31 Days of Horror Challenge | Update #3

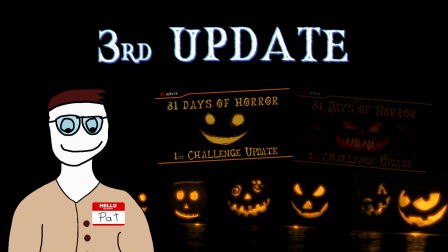Hi everyone, my name is Pat and this is my third challenge update. As always, you can find links to my previous videos in the description box below, be sure to check them out. And with that said, let's get right into it.
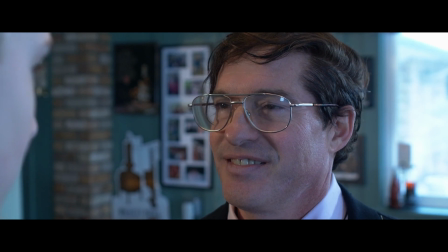As the numbers increase, so does the difficulty of finding movies with them in the title. For October 15th, I chose to watch 15 Killings.
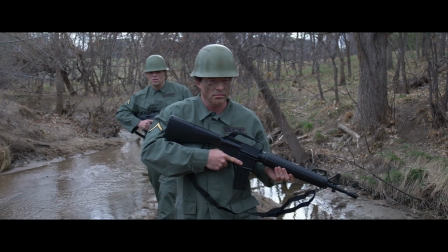And oh boy, what a mistake that was. It was a low-budget, low-tier indie movie about a fictitious serial killer.
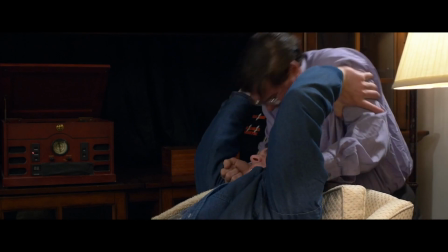The acting is terrible, the script is terrible and repetitive, and the movie wasn't even color graded.
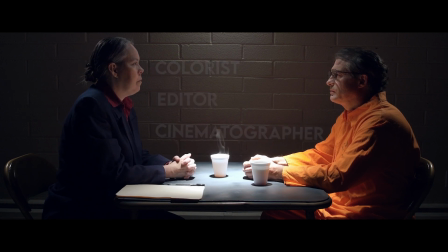Now, I'm no professional colorist, editor or cinematographer, but even I know how to slap a lot on there to create a, let's call it, cinematic aesthetic.
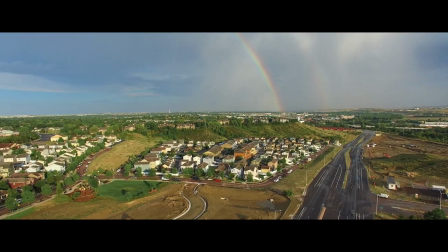And while I understand that color grading is subjective, the oversaturated popping colors and overly bright scenes rob it of any cinematic atmosphere the shots might have held.
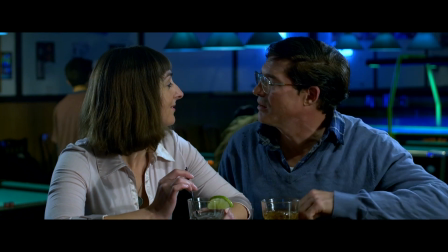It didn't even feel like a student movie, but more like bad YouTube content. One notable thing about the movie is something I've never encountered before.
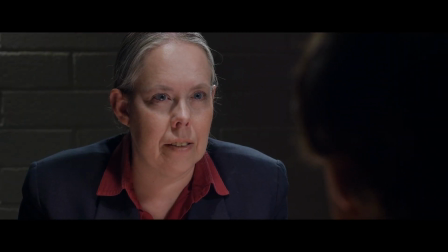It gets the purpose of the frame story wrong. The purpose of a frame story is to not just hook the viewer, but assign the role of the narrator.
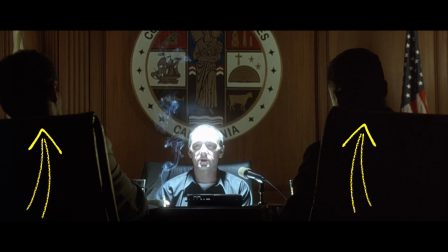It usually goes something like this. One party inquires about a specific moment in the past and the other party elaborates on it.
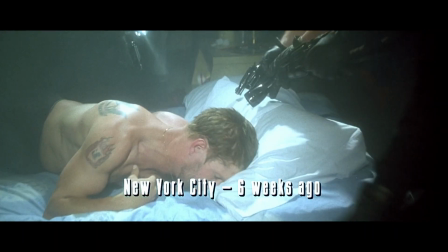This is often used in crime dramas where detectives question the killers about specific murders.
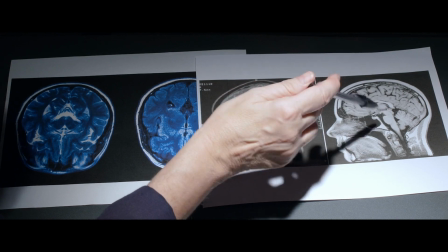But in this movie, the psychologist just rambles on about the frontal lobe, explaining what a psychopath is while the main story is a flashback summarizing the killer's life.
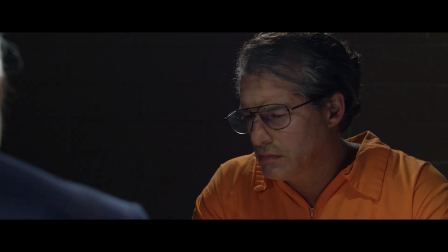The frame story and core story are completely separate from each other. And not just that, the frame story is literally pointless.
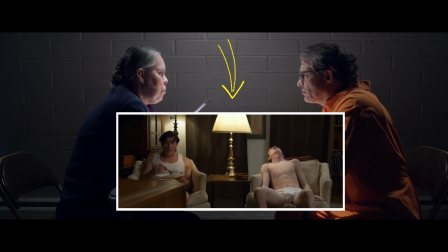Except for having the main character in it, it alludes to nothing happening within the core story. It's just a mundane explanation.
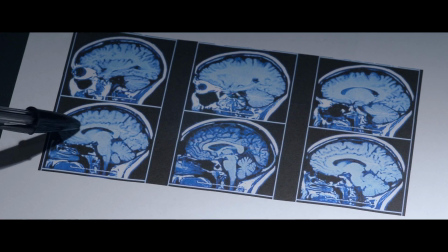The density measures matched the psychopath database in every area of the brain.
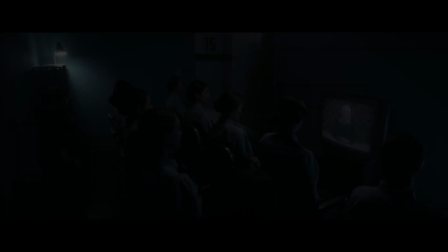Level 16 is a sci-fi thriller with a very common premise.
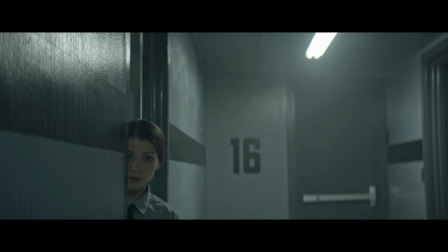Indoctrinated people are incarcerated and kept in their bubbles, but eventually the protagonist experiences something that makes them question everything.
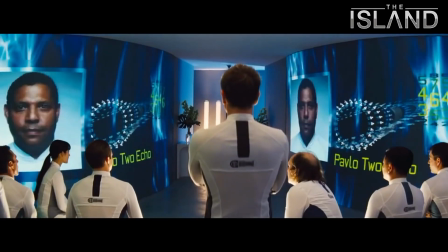Think along the lines of Promised Neverland or The Island. Initially, it's intriguing, but as the story progresses, it becomes evident that the plot is quite stupid.
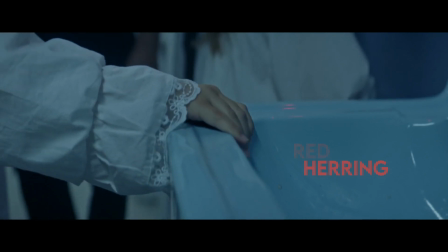Another thing is how it sets up red herrings but never really addresses them. For example, the protagonist is often referred to as unclean.
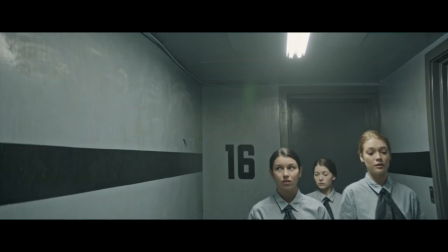If you tell anyone that I'm unclean.
But the movie never specifies what that actually means, and there are no repercussions for being unclean either.
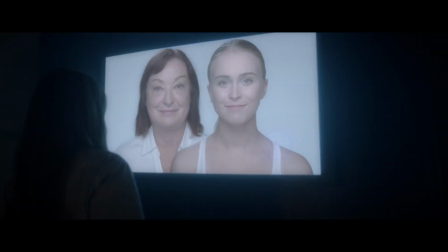Anyway, a doctor harvests the faces of young girls and sells them to the old rich people to be young again.
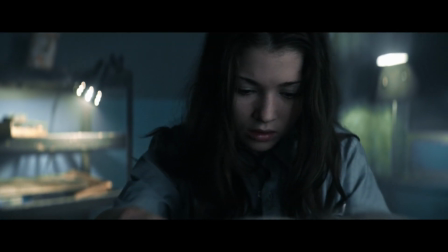The idea is utterly bizarre, as the rich people's bodies remain their withering old selves. Also, one can live without a face.
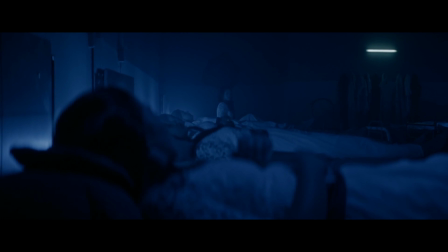What's more, all the valuable organs in the girls are wasted. They raise them like livestock for 16 years just so they can use their faces for a face transplant.
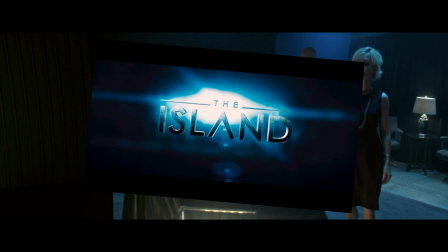Again, it's like The Island, just a whole lot dumber.
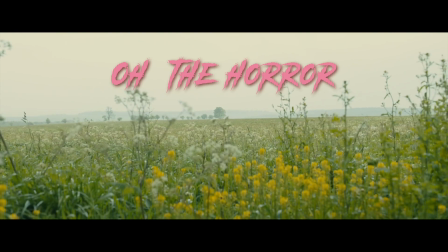1917 is an outstanding movie. While it is technically not a horror movie, it is set during the First World War where horrifically dreadful scenes are commonplace.
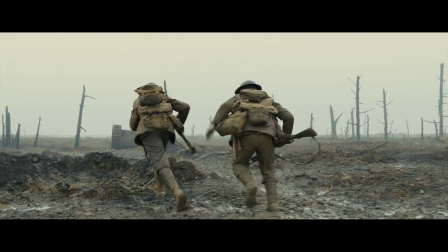The suspense is through the roof and the terror and dread are well depicted. Therefore, I let it count for the challenge.
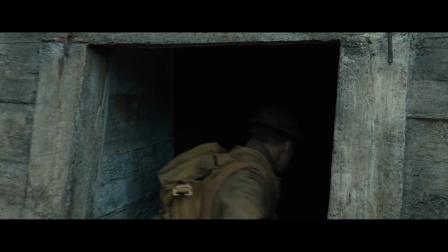If you disagree, let me know in the comments down below, and if you do so, on what grounds.
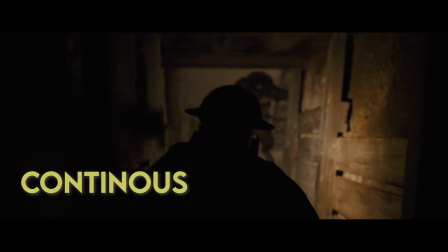The movie does rely on a gimmick though, which is shooting a long and continuous scene, but it is planned and executed so well, I do dare call it a cinematographical marvel.
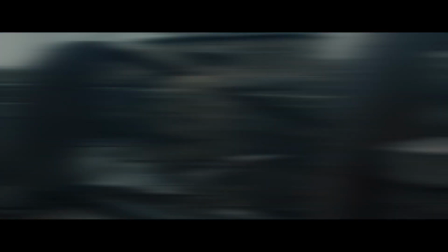On the flip side, once you've seen the movie, there's not much else to it. The story follows a British soldier on an arduous journey through enemy territory.
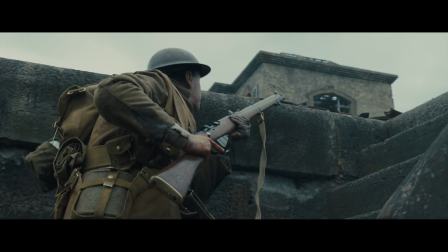If you have not seen the movie, I wholeheartedly recommend you see it. It is a uniquely engrossing experience.
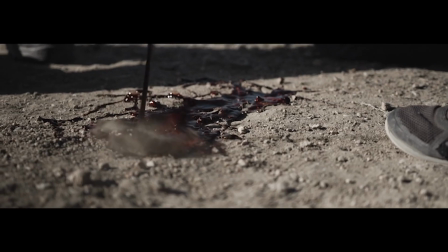Safe House 1618 is another low-budget indie student movie. It's not great, it's not even good.
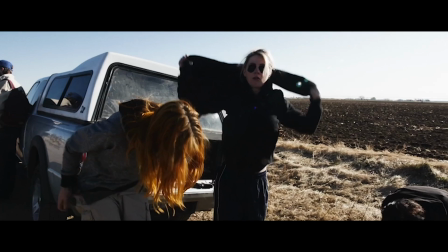It also suffers from amateurish plotting mistakes. The plot revolves around three sisters. I believe their relationships are very unclearly communicated.
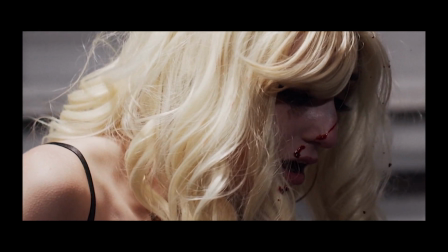Basically, the gist of it is, one of their friends got killed and they avenge her death.
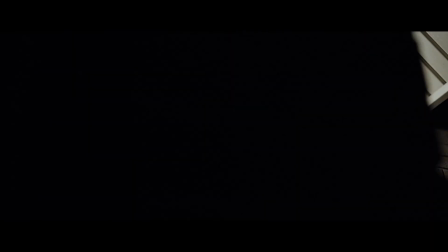After the deed is done, they have to lay low in a safe house not too far away from the murder scene amidst a sprawling city.
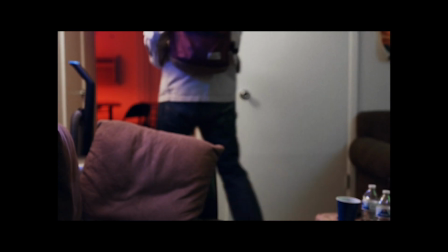They are also able to freely leave the safe house as they please, and they do so. The plot doesn't make much sense.
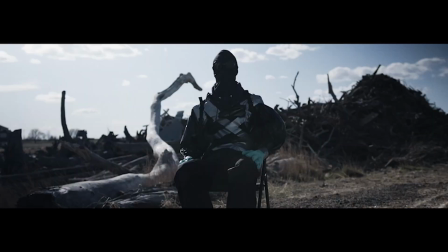I watched roughly 90% of the movie before I figured out that the opening scene has no other purpose than to introduce the hitman and is in no way,
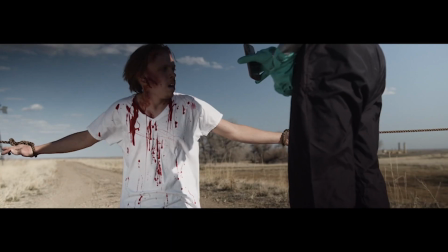shape or form connected to the three sisters.
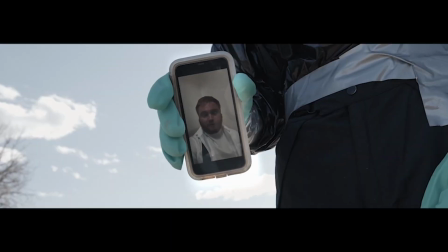This type of hook completely derailed the movie as it gave the impression that it is something that was going to happen and not a completely unrelated hit.
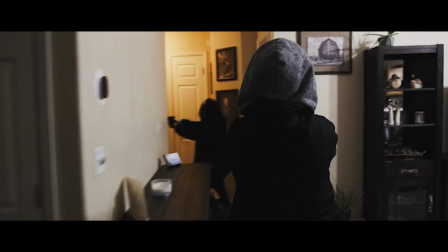After the opening scene, it follows up with a lengthy and hectic kidnapping scene whereafter the victim is shot dead.